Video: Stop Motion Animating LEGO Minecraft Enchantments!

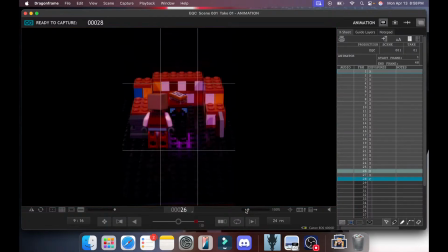[12:41]
There we go. Oh wait, did I move the book? I did not move the book. It is imperative that we move the book each time. It's not efficiency. It's something for a pickaxe that's similar to looting.
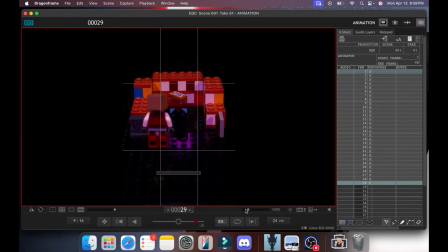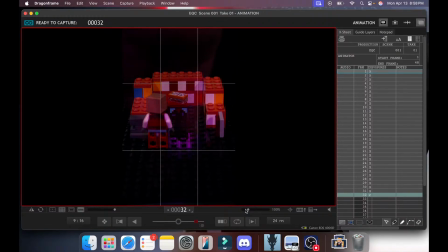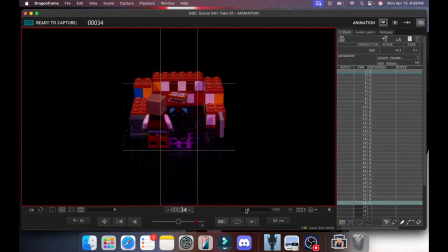[13:36]
There we go. Let's see. How is this looking? Okay, there's a reflection. Where are those reflections coming from? Oh, it's his face. Although I think I might try and edit those out. But that shouldn't be too hard to do.
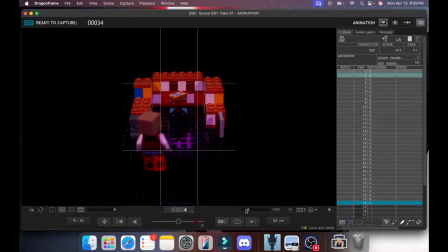Yeah, I don't... Yeah, I might edit out those reflections. And one thing about Lego is that it's highly reflective. Yes, Fortune will be one of the enchantments.
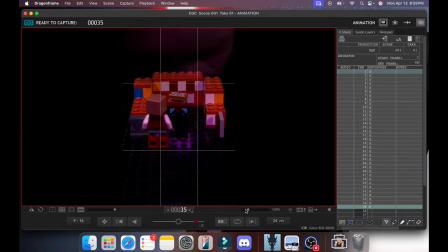[14:11]
So that actually just leaves this guy's, is going to actually be for a crossbow. So it's not triple shot. There's a particular crossbow enchantment this guy will be using.
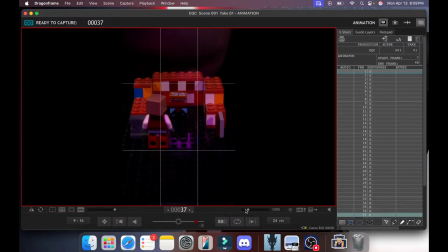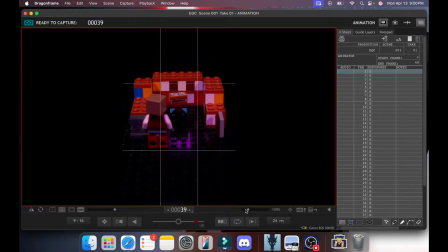[14:42]
There we go. It will be quick shot. That is correct. It's actually kind of funny that you've got a Red Dead Redemption picture because the quick shot one is definitely going to be Western themed.
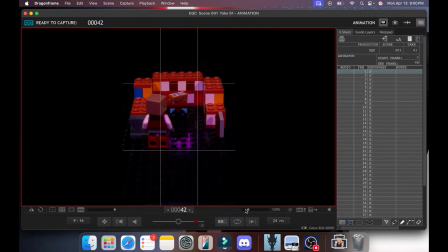[15:01]
quick charge, quick shot. What's the correct title for it? I put it on my file. Let's see. Quick charge. There we go. Okay, let's see. How's the shot looking?
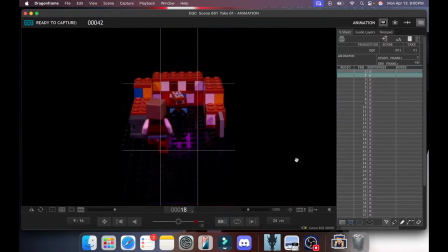[15:19]
I think I might just get it up to 48 frames. That way it's a 2-second shot. It feels weird for your establishing shot to only be 2 seconds, but for a short, that is very acceptable.
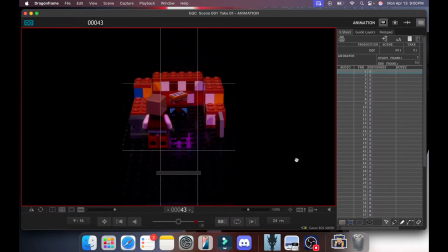[15:35]
Because Minecraft, like YouTube Shorts and just Reels in general, the whole aim of the game is retention and grabbing their attention, and it's really tricky because the average person swipes very quickly.
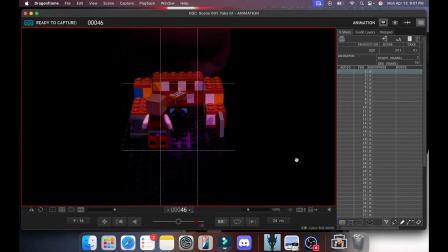[15:53]
But I'm curious to see, like, I did a black background for this one so that regardless of the different enchantments, that it kind of blends in with what we're doing. But we'll see how that goes.
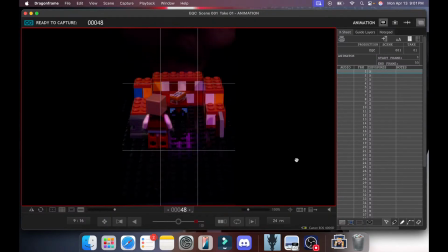[16:11]
You need a good hook? Yes. I'm hoping that people seeing, ooh, it's an enchantment table might be a good hook. But we'll see. Okay, so we've got shot number 1 of the quick charge animation.
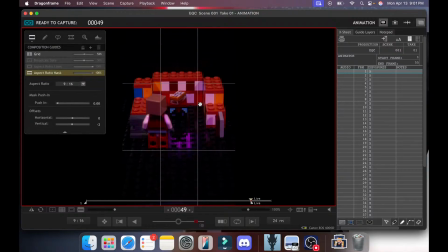[16:28]
And you'll notice for those who play Minecraft, I actually do have the correct number of bookshelves here. Excuse me. We've got a grindstone for getting rid of enchantments if we don't like them, and we've got an anvil for combining books. So this is actually a completely legitimate Minecraft enchantment setup.